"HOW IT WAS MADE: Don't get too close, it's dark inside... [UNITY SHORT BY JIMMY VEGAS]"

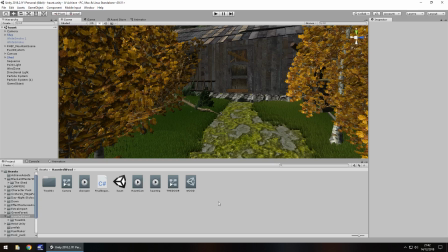Hey guys, Jimmy Vegas here and let's take a look at how the Unity Short Don't Get Too Close, It's Dark Inside was made. So realistically there isn't a lot to that little sequence at all. It may look it, but there really really isn't.
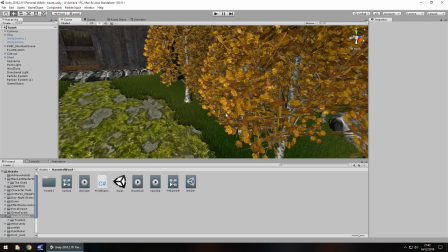It's simply a terrain with some grass, with some trees, with this shed that I got from the asset store.
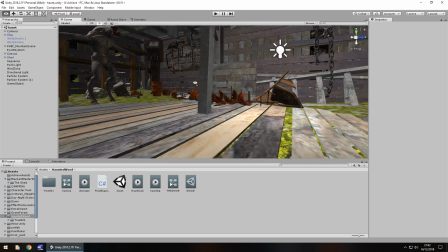And inside everything is just kind of, you know, all rotten and broken inside. and then there's also this demon right here obviously that being you know don't get
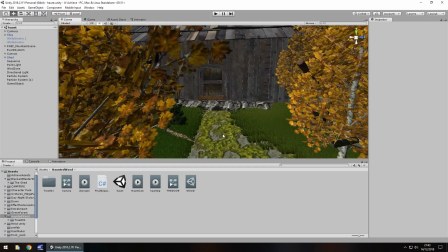too close stark inside well it's demon then the final thing is
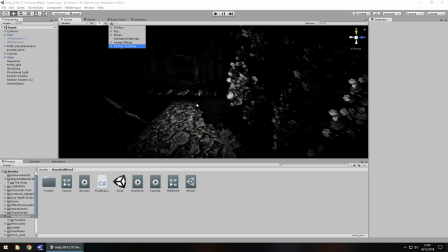actually the image effects which is the post-processing and obviously that is what
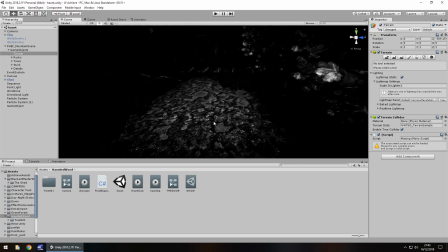gives it the atmosphere and effect of well you can see right there so
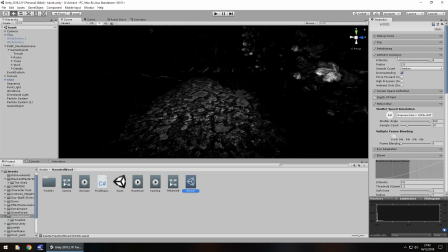you can see here all the settings I have I've gone quite high with the ambient occlusion maybe unnecessarily high a little bit of bloom going on there color grading is where this really happens because the saturation is set to zero with saturation you can see what it would look like contrast is
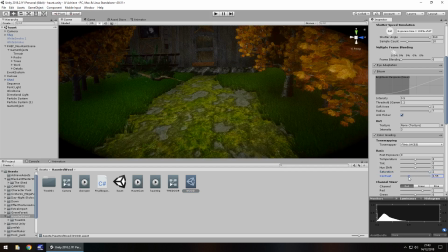also maxed out if we had no contrast and yeah it wouldn't be quite so good
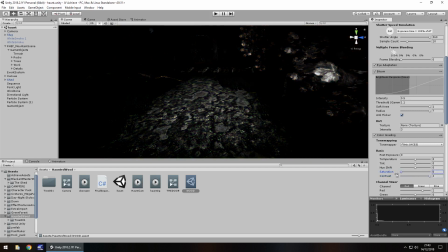so it is having those like that which gives it that effect there
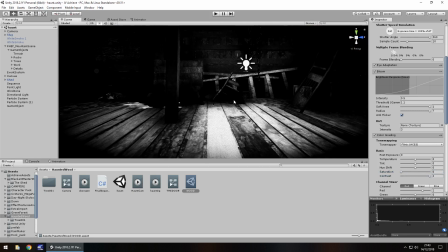is also a light in here although the idea is it's dark inside well you have to have a little bit of light so we can see what's going on.
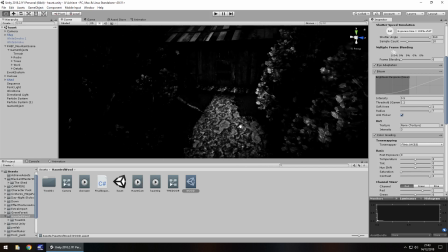I wanted to go for a kind of old timey look with this one and that's why the whole black and white thing occurs.
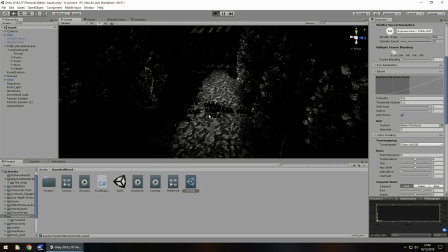And generally the reason I created this is because it's kind of maybe a little follower or rather a prequel to what's coming out pretty soon because I'm going to have another little video related to this little sentence. And And yeah, it's just kind of cool the way everything is constructed.
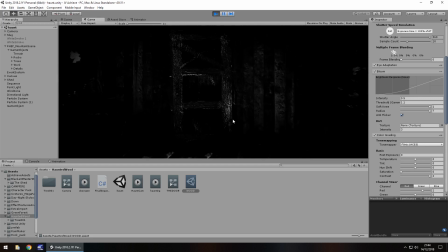The door itself is just simply a hinge which rotates and a creaky door sound plays as we open the door. Heard right there.
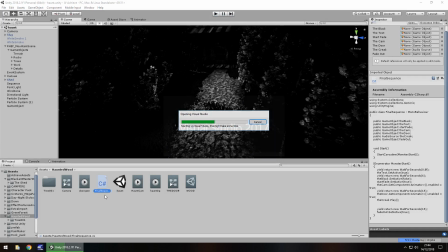And if I go into this script right here, this final sequence script I've written, all this is is just a quick little script which runs everything.
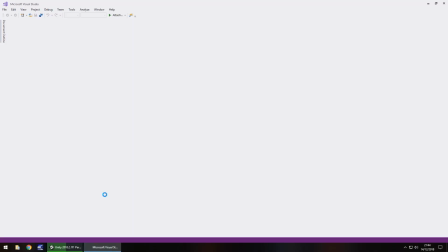Now people always ask me, why don't I use Cinemachine? Why don't I use Timeline? I don't actually like these things. I feel they don't give me enough control. I feel they're lazy ways of creating things because ultimately using those the machine is just creating your game for you.
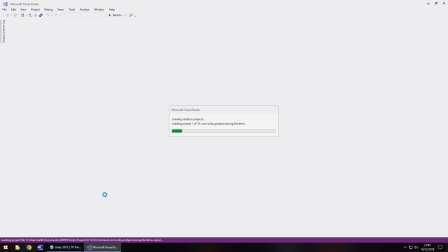You're not creating it yourself and I feel you don't learn as much.
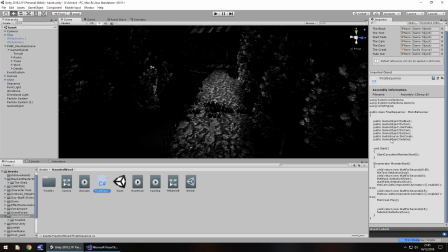Now it really isn't that difficult to create a few variables, create a quick sequence to actually control everything within the game. And as I said everything there is done via script.
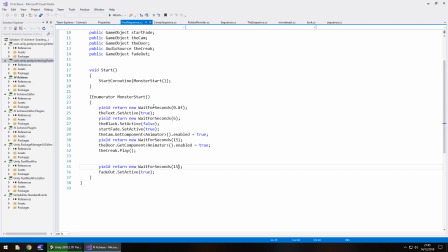So when we see that door creek open that is done at just the right time based on this coroutine right here. So we can see that we'll wait, we set the text, we turn everything off, then it plays everything so the animator is set enabled and then at 15 seconds it plays the door.
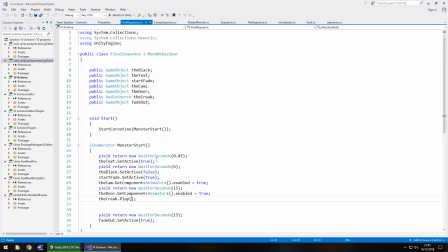Then after that we fade out after another 15 seconds. That really is how easy it is, it's just a couple of lines of code for that entire sequence.
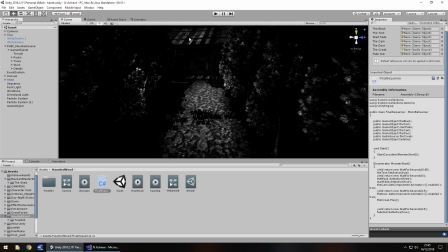it didn't take me very long to make this at all because the key thing to it was this shed here and that was freely available on the asset store it is free if you go to the asset store and search shed and then click free you'll likely come across this everything else i've used in things like tutorials and whatever else so it's just kind of
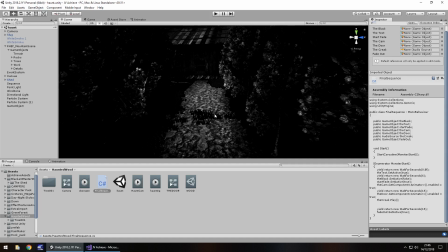imported into this project and then just built together in about 90 minutes i think i did this so yeah that's how that little unity shot was made a couple of animations for the camera, for the door, terrain, trees, a bit of post-processing, all done. It really is as simple as that.
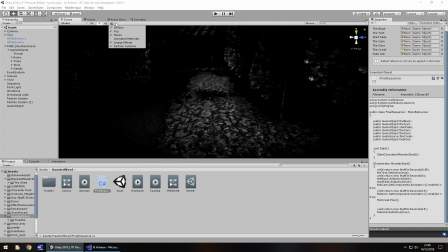So I hope that's inspired you to some degree guys, and I hope that you could create maybe one of these Unity shorts as well.
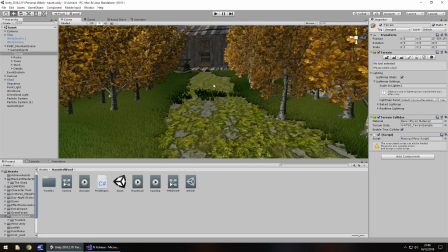If anyone's created one of these 30 to 40 second shorts, let me know, I'd love to see. So guys, thank you very much for watching.